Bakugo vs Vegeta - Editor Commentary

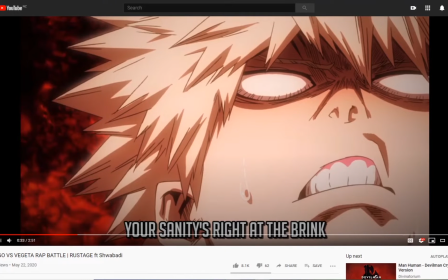Like, I just think it's very ironic that he just says that you look crazy and then he just makes his face. Yeah. I kind of do this a lot. If you remember Kakashi versus Aizawa, he said something about his line, got a mask,
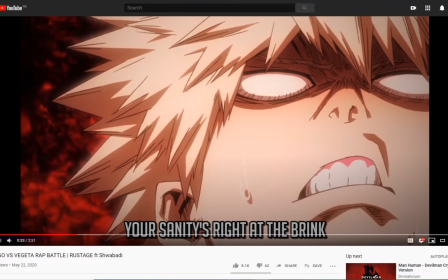can't face the truth, and then it just showed fucking Aizawa in Eraserhead and bandages. Sometimes I just think visual irony is just funny. I guess it's more funny to me than anyone else.
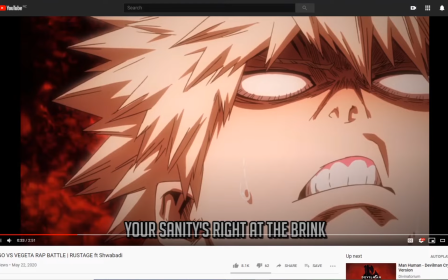I think it might be a nuisance to the people who actually write these. They'll be like, no, you're undermining my point by showing something that opposes the line visually.
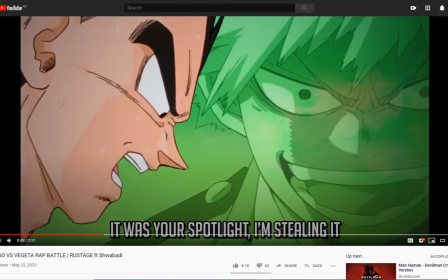I wanted to do since this is a Dragon Ball rap album, I wasn't into Dragon Ball before this. This was my first delve. Actually, I did watch I think I watched some weird Broly movie. like a really old one when I was like young, but I did not know what was happening.
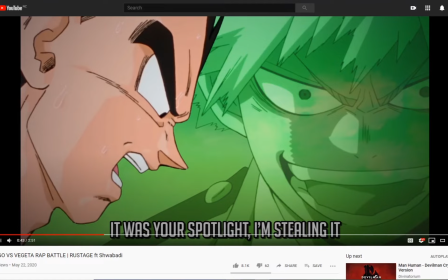I was like, why is there blood in this funny animated movie? Kind of scared me. But yeah, for this I had to prepare by watching Dragon Ball and like editing for Rusted. Just like half of the work for editing for a Rusted Rap Battle is watching anime, like a copious amount of anime.
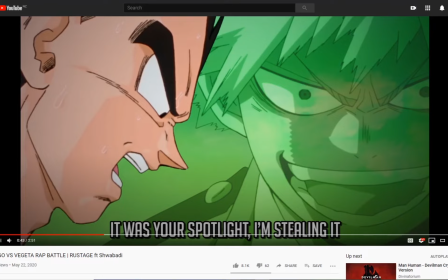Because I had to watch Naruto, like all of Naruto during my Christmas break, and I ended up liking it, but you know, having to go through all. Well, I skipped all the fillers, so it was more like 400 episodes I had to go through. But that's still 400 episodes. Like, that's still 420-minute episodes I had to go through. Plus a couple movies, yeah.
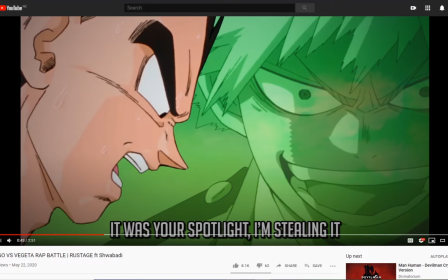And then Dragon Ball wasn't as bad, because I only had to watch Z. Because Vegeta is not in the original Dragon Ball. They deal with funny King Piccolo shenanigans, apparently. And then Vegeta just appears in Dragon Ball Z. So I just had to watch that. So I finished up to the Cell Saga, which is about 97 episodes.
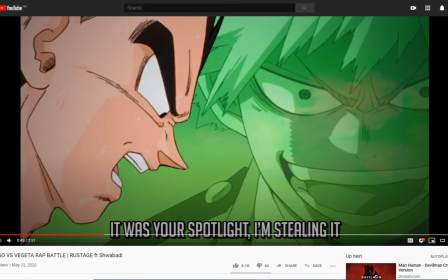97? Oh, that's a very specific number. I'll just say around 100 episodes. I'm actually watching the Kid Buu Saga, well, not the Majin Buu Saga right now, because I just want to finish Dragon Ball just for the sake of finishing it. But even though I only watched Dragon Ball on a surface level,
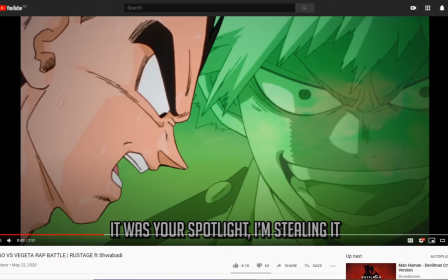I still wanted to add a little bit of like jokes that people in Dragon Ball fandom might appreciate, or like some visual I just wanted to do some visual homages and jokes that I find funny, honestly. Well, actually, it's just really more about what I find funny more than anything, to be honest.
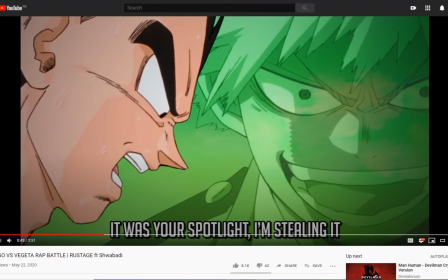So this shot in particular is like, it's the scene where Vegeta is just like absolutely terrified of Frieza, and then King Kai's face just pops up in the middle here, and he just like, this is the first time Vegeta has ever felt scared or something. And then I just did that shot. I replaced King Kai with Bakugo.
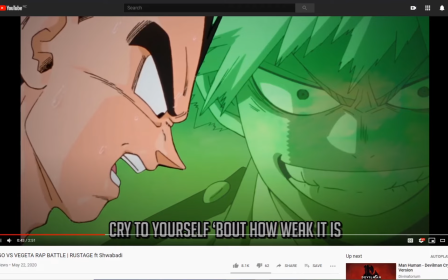I mean, the coloring is a bit off because I made it look green instead of like normal colored, but
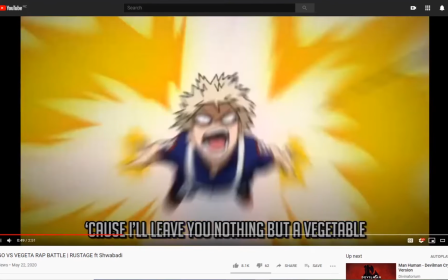yeah, this section doesn't really have much big edits because I was lazy.
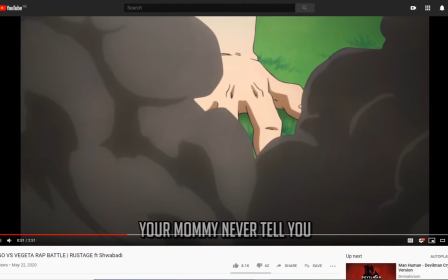Like, when you have to edit something in 8 days, you have to kind of like make some compromises with your editing choices. You don't want to make things too complex for yourself. Like if you watch Aizuken, tell me that using shortcuts is okay, because it's just, if you're trying to make a product,
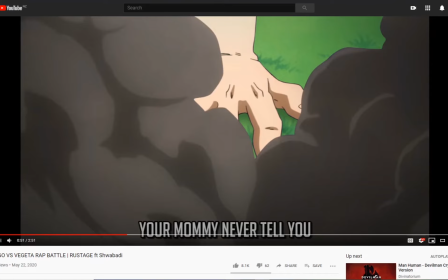if you have a deadline, you have to learn how to make compromises, because sometimes your vision is just too ambitious and you really need to learn when to hold back in giving yourself too much work.
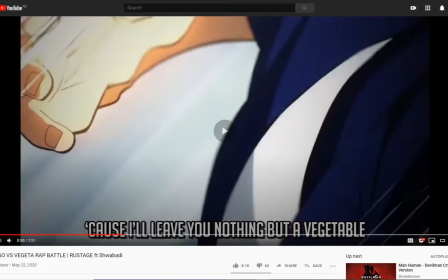Like this scene was one of the ones I chose to work a lot on, even though it doesn't look like, because there's not much big action going on.
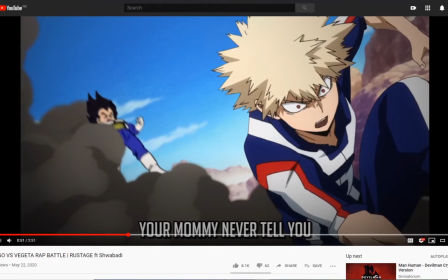It's just a hand, some smoke. Like, if you want a fun boundary break fact, and again, I think Piccolo's foot is over here,
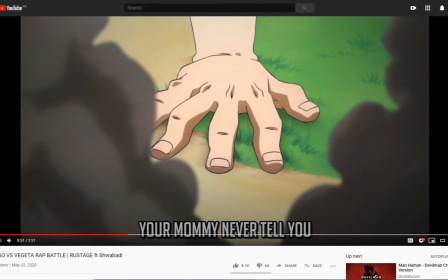but the smoke covers it, because this is just a shot of like Piccolo's foot just jumping out the way, but I just cropped it so you don't see the Piccolo foot.
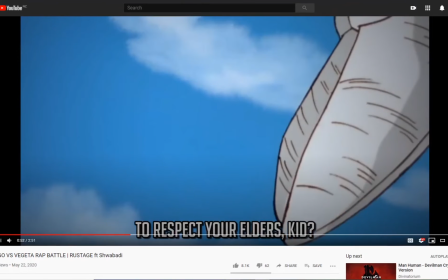I like the shot.
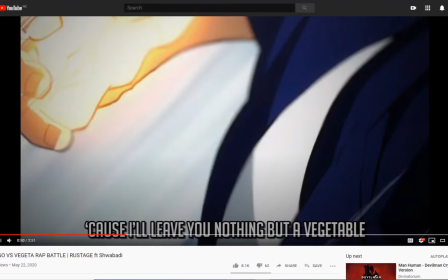Yeah, I think it's funny because I wish I could like do more edits like this for like entire
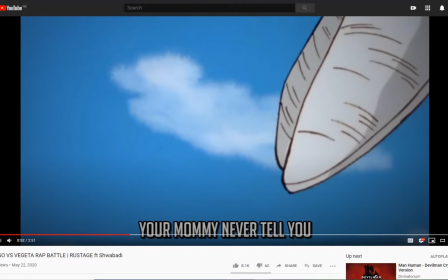battles where it's all in one consistent area and then they're just fighting and stuff, but I'd probably need months to be able to like
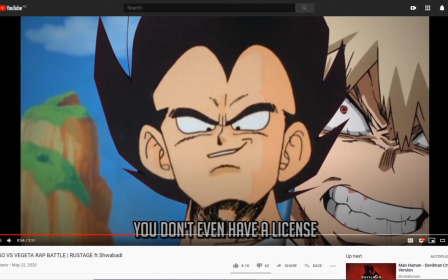mask out everything and blah blah blah. Like while I was editing, I was watching stuff in the background.